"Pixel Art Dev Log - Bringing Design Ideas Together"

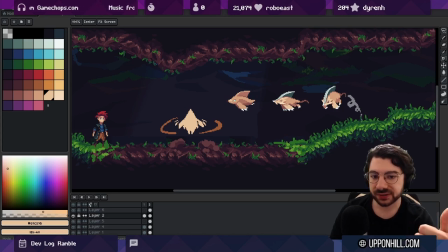It has to be really clear what it is, where the dangerous spots are, and just being able to recognize the points, the breakpoints in the fight. So is the enemy vulnerable now? Am I clear to attack it? Will I get hurt if I touch it?
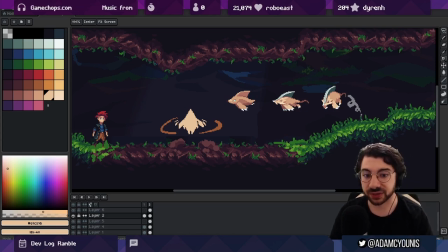And there's kind of like a language that needs to be developed around that visually, like what does it look like if an enemy will hurt you when it touches you? And how do you make these those enemies distinct and there's an aspect of this visual storytelling that I've noticed recently I picked it up recently from a
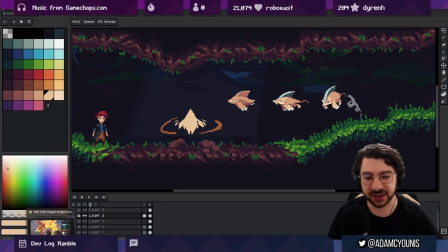kind of an odd source it's actually a game that is in beta right now called
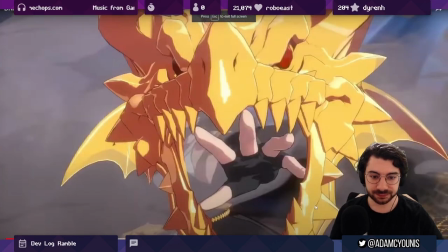DNF duel it's a fighting game it's an anime fighting game and it's the animation and visuals are done by Arc System Works which
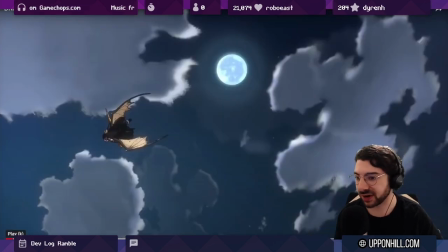make lots of anime fighting games this ordinarily you know you would think is uh it should be common and it's not that special but there are some things about this game and the way it animates that have really caught my attention and i think there's a bit of hype building around this game i think the reason
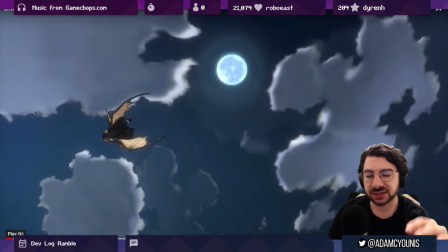in addition to the character designs is just how well it's animated so i want to share with
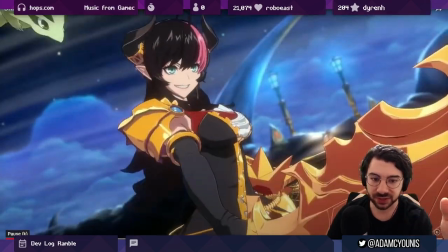you just as i watch this how I'm noticing the importance
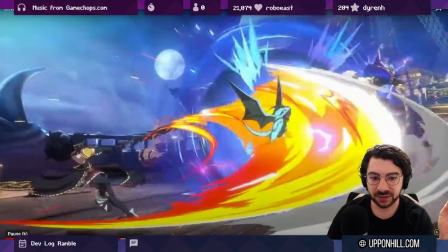of keyframes for visual storytelling and communication.
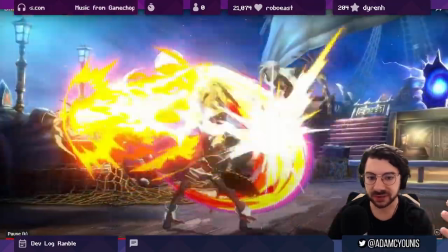So for a fighting game, hitboxes are really important, where the enemy is, what they're doing, and also just how they look when they're doing what they do.
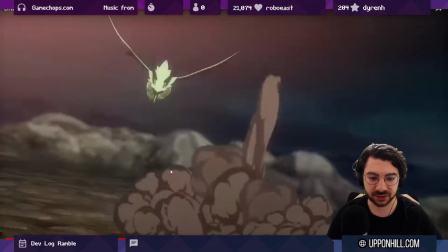The supers are really cool. I just want you to watch it and just consider how easy it is to track the energy,
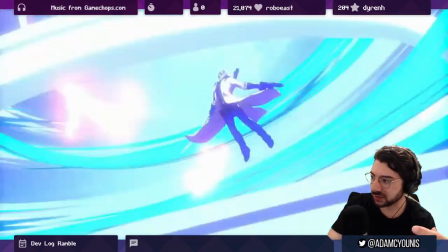the character Moments that are happening in this thing
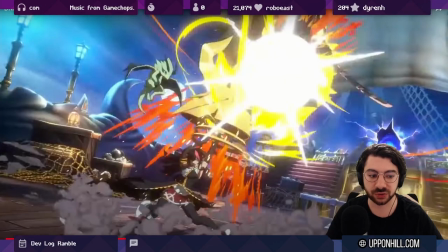That little sequence is so strong visually stylistically it feels really really readable.
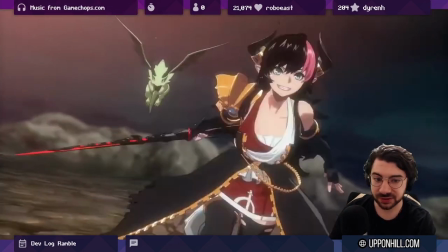So there's a lot going on here So we pull into this new scene character jumps up We get a flash we see a
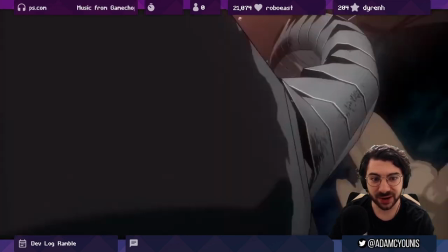dragon dragon jumps at the camera and then the camera turns dragons in the sky
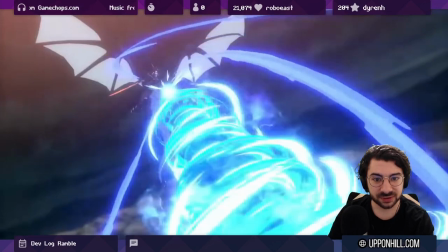The girls on top of the dragon now and we're looking up There's a big beam The opponent is like engulfed
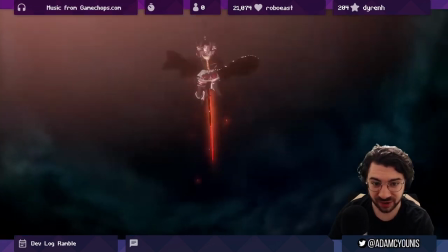in the beam We see a foot step off something And then here comes the character
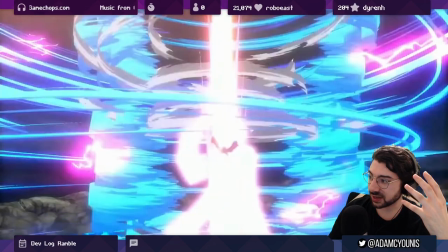Nice big close up on their face And then Impact
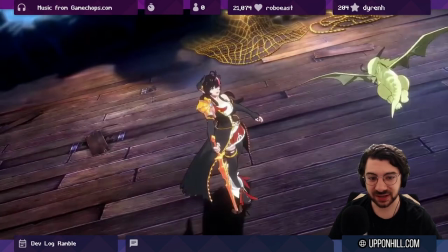That is such a masterclass in storyboarding Right
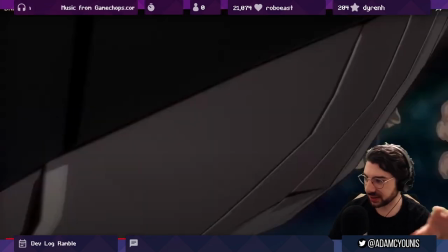from like an actual scene blocking perspective If we just watch it back again
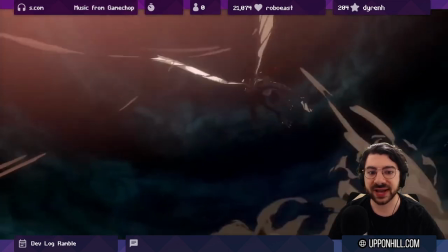even though there's drastic motion that's happening we're
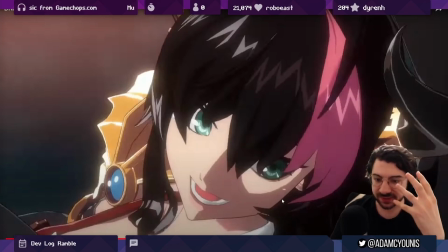still getting these beats where we see the characters faces we see like really clear
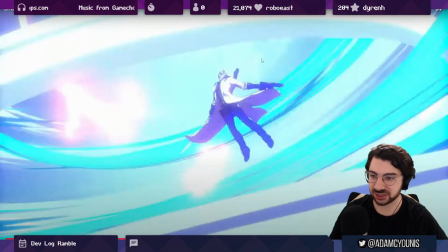keyframes right like this shot is so cool it's it's so memorable it's like vortex and the characters being like absorbed in in this you know
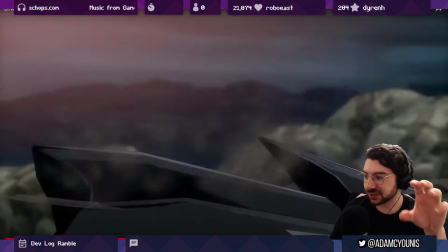massive power and then the presence of mind to just show the foot stepping off right like we're being prepared we're being telegraphed the fact that the character's now
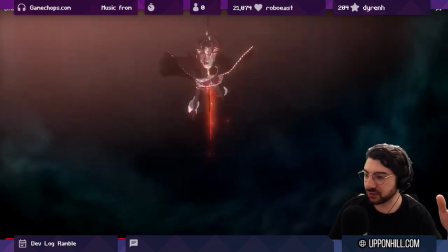jumped off of the dragon and then rather than then showing them you know jump into the air and then start descending we cut right to like essentially the the like victim's perspective looking up at the character who's coming
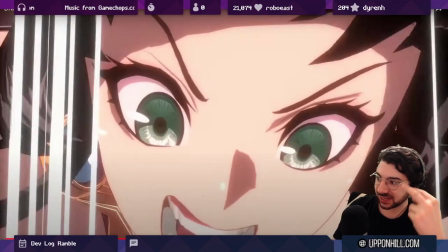down at them and that gives us the opportunity to see like their face what
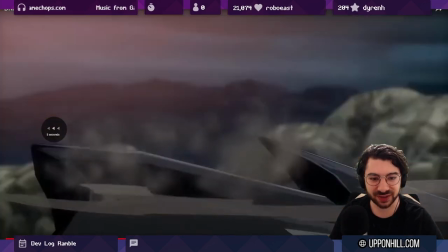an incredible moment and then there to have like the the anticipation again of like the sword
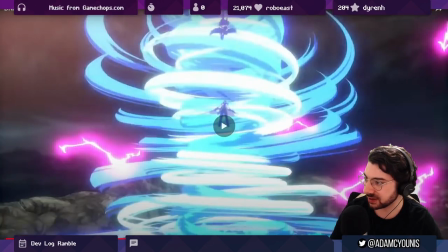coming down the close-up on the sword descending makes this frame
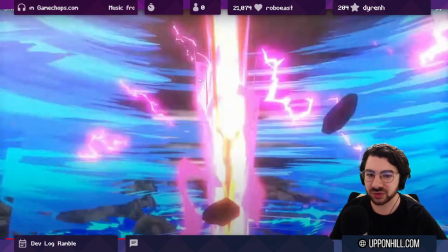right the frames where we don't really see much in terms of characters
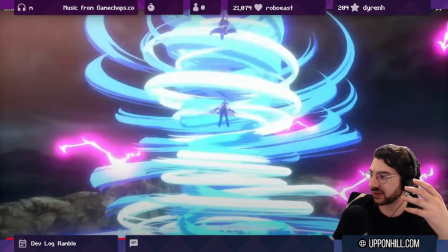because we've already seen the character's face this thing which is mostly just
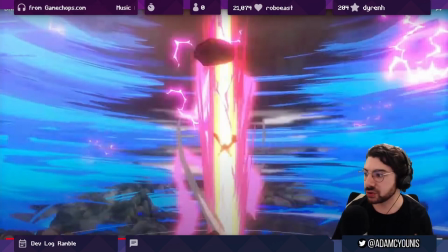visual effects has a huge amount of payoff right like we really
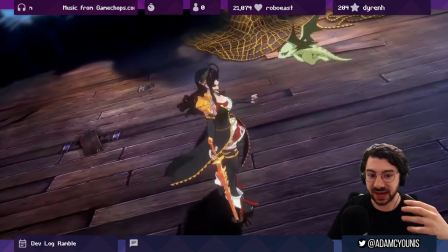feel the energy because we've seen the character foundations to back it up.
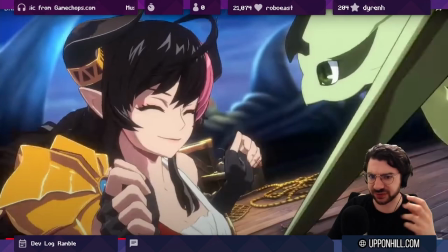We've looked at the aggression the characters face, we've seen the sword start to come down, we've already been prepared for the implications like kind of like visuo narratively, I just coined that term,
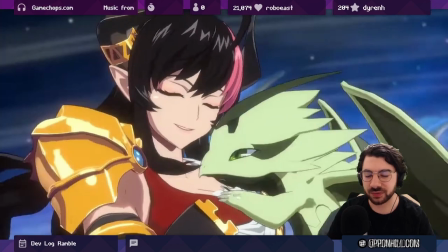of what's happening. And so when we do have just like a big light explosion
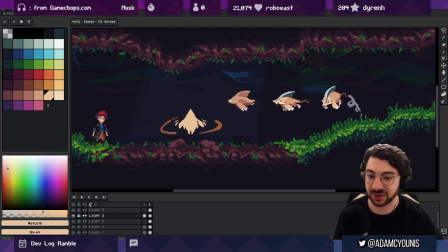we can fill the gaps in the stuff that we can't see because we've already seen it in the previous frames. And the way that relates to any of this stuff, mostly has to do with keyframe based animation.
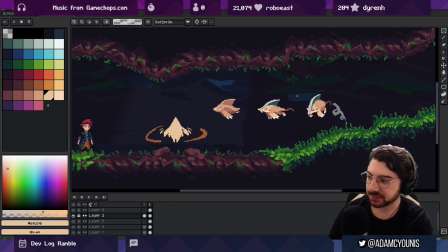Now I mostly do straight ahead animation. I mostly animate frame to frame because I feel like the motion, it's just more natural to me to animate motion that way. But I think from this character onwards,
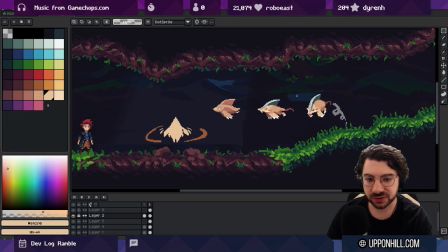or yeah, from here I'm going to put a little bit more of a focus on those keyframes. because I think it's really important especially
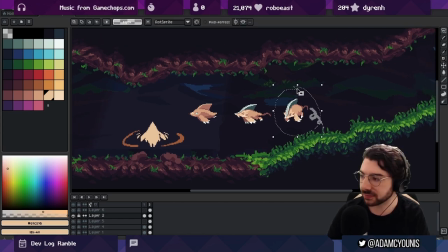for enemy design to be able to look at a frame and understand what's happening and it also means that I can sort
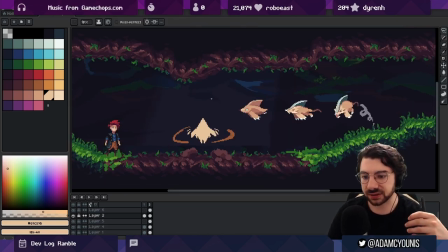of de-emphasize the detail on frames that are high in energy and motion if I'm able to capture before and after really clear keyframes so that's kind of what I'm working on I
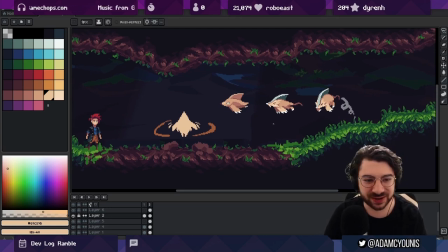was going to be working while I was explaining all this But I kind of just got carried away and was
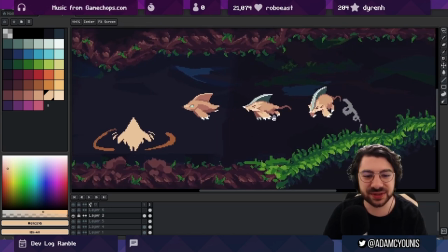talking a lot So in this process, you can see the iteration here.
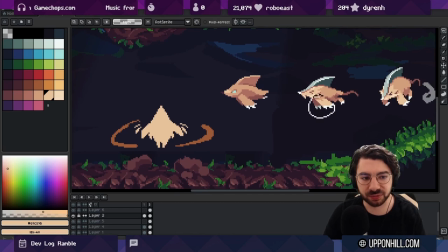You can see the levels of detail increasing before I had really figured out the proportions and where the limbs were I Drew this thing,
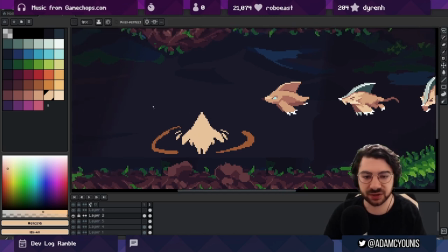you know evenly you can see it's sort of like symmetrical But I think what would be nice is to have it be a little bit facing towards the camera
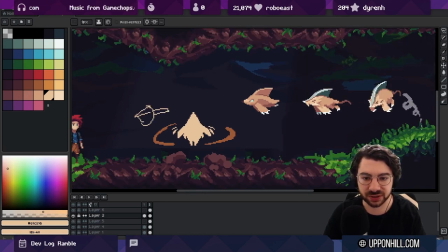sort of like the way Armin is where we've got just a little bit of of perspective.
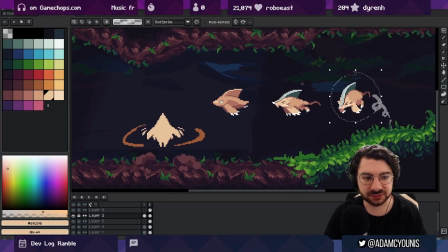This is my favorite frame so far. It's obviously the last frame that I did.
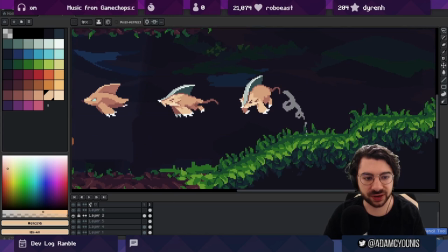So, you know, you can imagine there'd be a frame where we've got the mole kind of like breaching the surface and then it would be like a big smear and then like the hitbox sort of going out. And then we would have a frame like this hanging for a little bit to
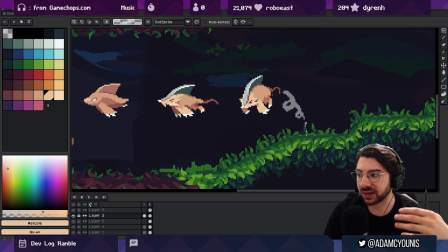denote the fact that all the enemy's like lost its momentum now and now it's about to land and become vulnerable that's really really important to me so that you understand now's my chance now I have to attack it
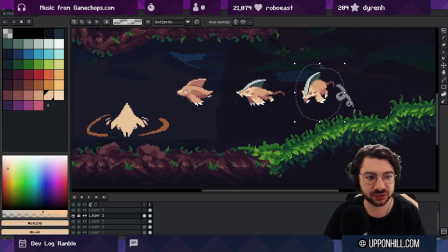so maybe like from here I'll do a frame of like the the enemy
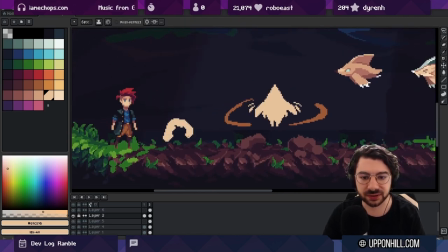sitting you know maybe I'll just draw we know how big it is but I'll
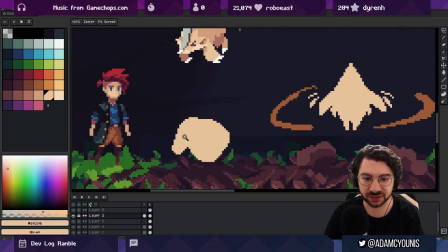just copy and paste this for reference you know a slump
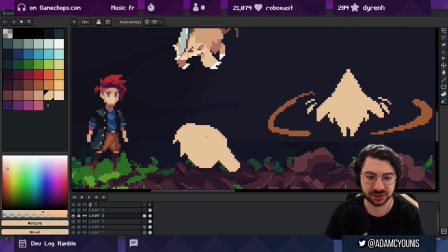maybe with with the arms out is really really important I think the head being down and the feet out in front really kind of like kind of cute like almost like Kirby sitting down so we'll just block
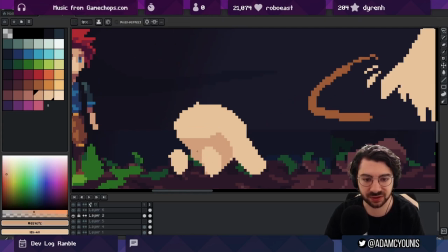that out put a frame in front I like to block these these out because you know the silhouettes are really important as you've seen in my character character study videos if you can recognize it when it's a blob then you can recognize it when it's lovely and detailed I think this is gonna to go a bit higher up.
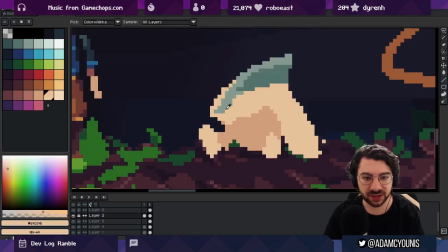Maybe this limb can be a bit more this way. I'm really happy with how the actual character's design came out.
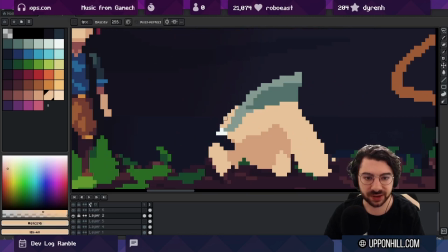I was really unsure about how I was going to make it look unique.